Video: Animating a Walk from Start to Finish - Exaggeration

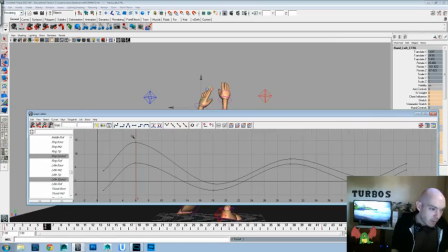37:15 And ring spread and little spread. And if you're wondering why I don't just grab them all together, for some reason on this rig, the spreads of the first two fingers versus the second two
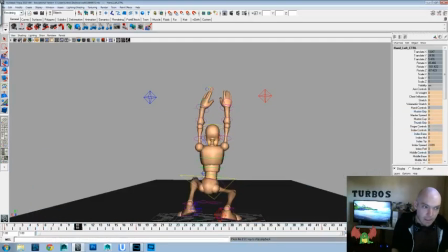37:28 works differently, so we have to grab them individually. Let's see if that gives us kind of that wavy motion that we were liking.
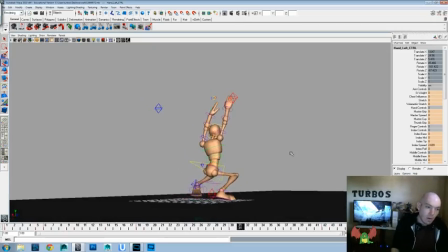37:37 Now let's look at it from this perspective. Let's see how everything's going. We definitely need to, I think the feet are a little too low. I don't want them too high, but we should exaggerate those a little bit more. We don't have hardly any up and down on the head, so we could add that.
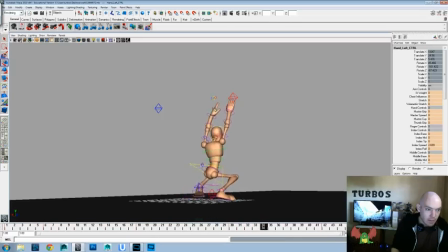37:54 We could offset and delay a couple of the fingers to give it a little bit of separation, so it's not having the same shape, have some change of shape, and also add some animation into the thumbs. So that's going to be where we're looking at from going on here.
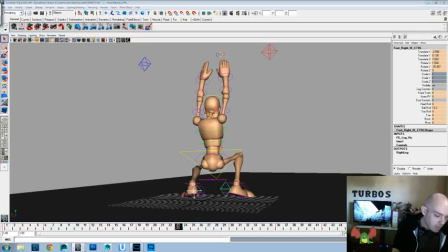38:09 So the first thing that I saw was going into the feet, and we're going to polish those up, and also we're going to touch around with the ball roll as well.
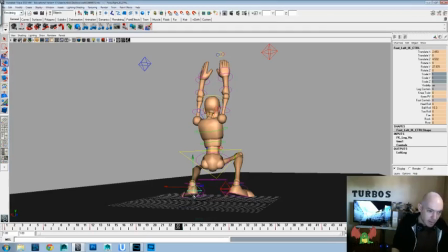38:22 And my animation workflow is probably a little bit faster than it is on these videos, because I'm trying to be able to explain and think through stuff audibly that I normally just instantaneously look at it and throw it back up.
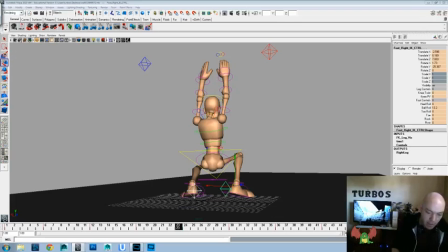38:38 But trying to verbalize that in a way definitely slows me down a little bit. So I apologize about that, but I hope that it's helpful for you and maybe gives you some different ideas or some different ways to look at your animation as well.
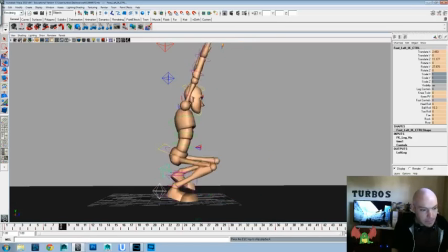38:53 Okay, so we're just going to increase the size of those steps. And we're going to play with the toe and the heel as well. So let's hit S to save it. And the first thing that I usually do on steps is drag the toe,
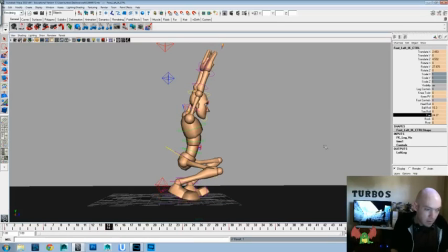39:08 flip down, and lift it up and flop it down. And then just give us a little bit of drag in that toe and overlap. And we'll drag it back here, lift it up,
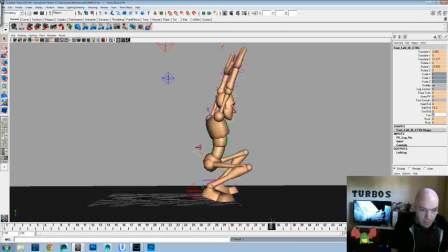39:25 and plays with the timing, so the foot's not all on the same timing. It plays with the shape of the foot, so it changes shape and keeps it alive. And let's go ahead and do that on the other side here as well.
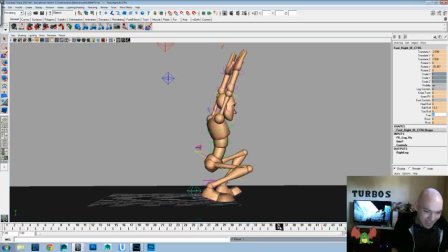39:38 I'm trying to be more articulate in these videos than I think that I have been in the other ones, and it's still a work in progress. I'm not a broadcaster. I've only been doing this for about a week now, so bear with me. try to cut out the ums and the uhs and the pauses, and also be able to really
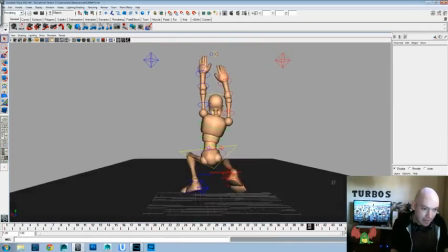40:00 describe what I'm thinking and seeing in a clear and concise fashion, and don't just ramble for rambling's sake.
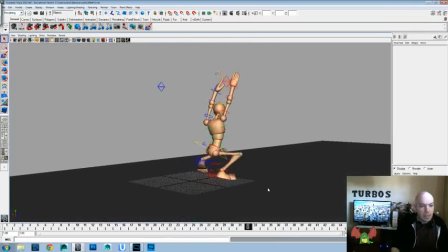40:09 Okay, so let's take a look at that. And like I said, the other thing I wanted to do was look at the heel. Now, since we're animating with most of the weight on the toe,
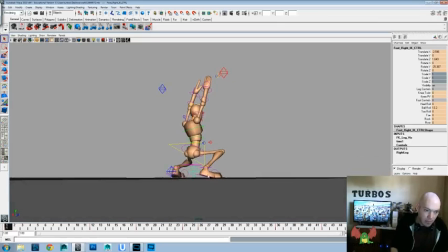40:23 the heel is more noticeable when it is static versus if it was just flat on the ground on each step. The heel wouldn't be as noticeable that it's not moving because it would just be flat on the ground. But since we have it up, the heel should have a little bit of give on it just to keep it alive.
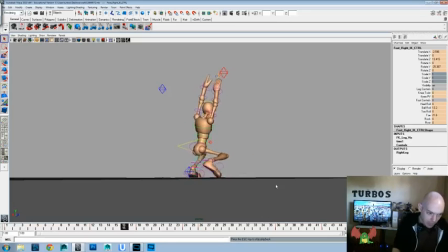40:42 So let's see if we can add that in. So let's say from here to there, we're going to have a little more ball roll here. So it'll go up, and then we can go ahead and put the ball roll down there and bring it back up here.
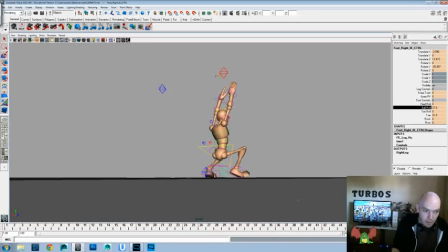41:02 And back down again. That might either be too much or too slow. So let's go ahead and pull up the graph editor here and look at our ball roll.
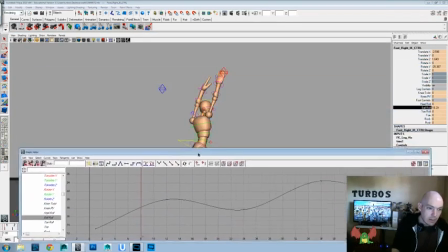41:19 Okay.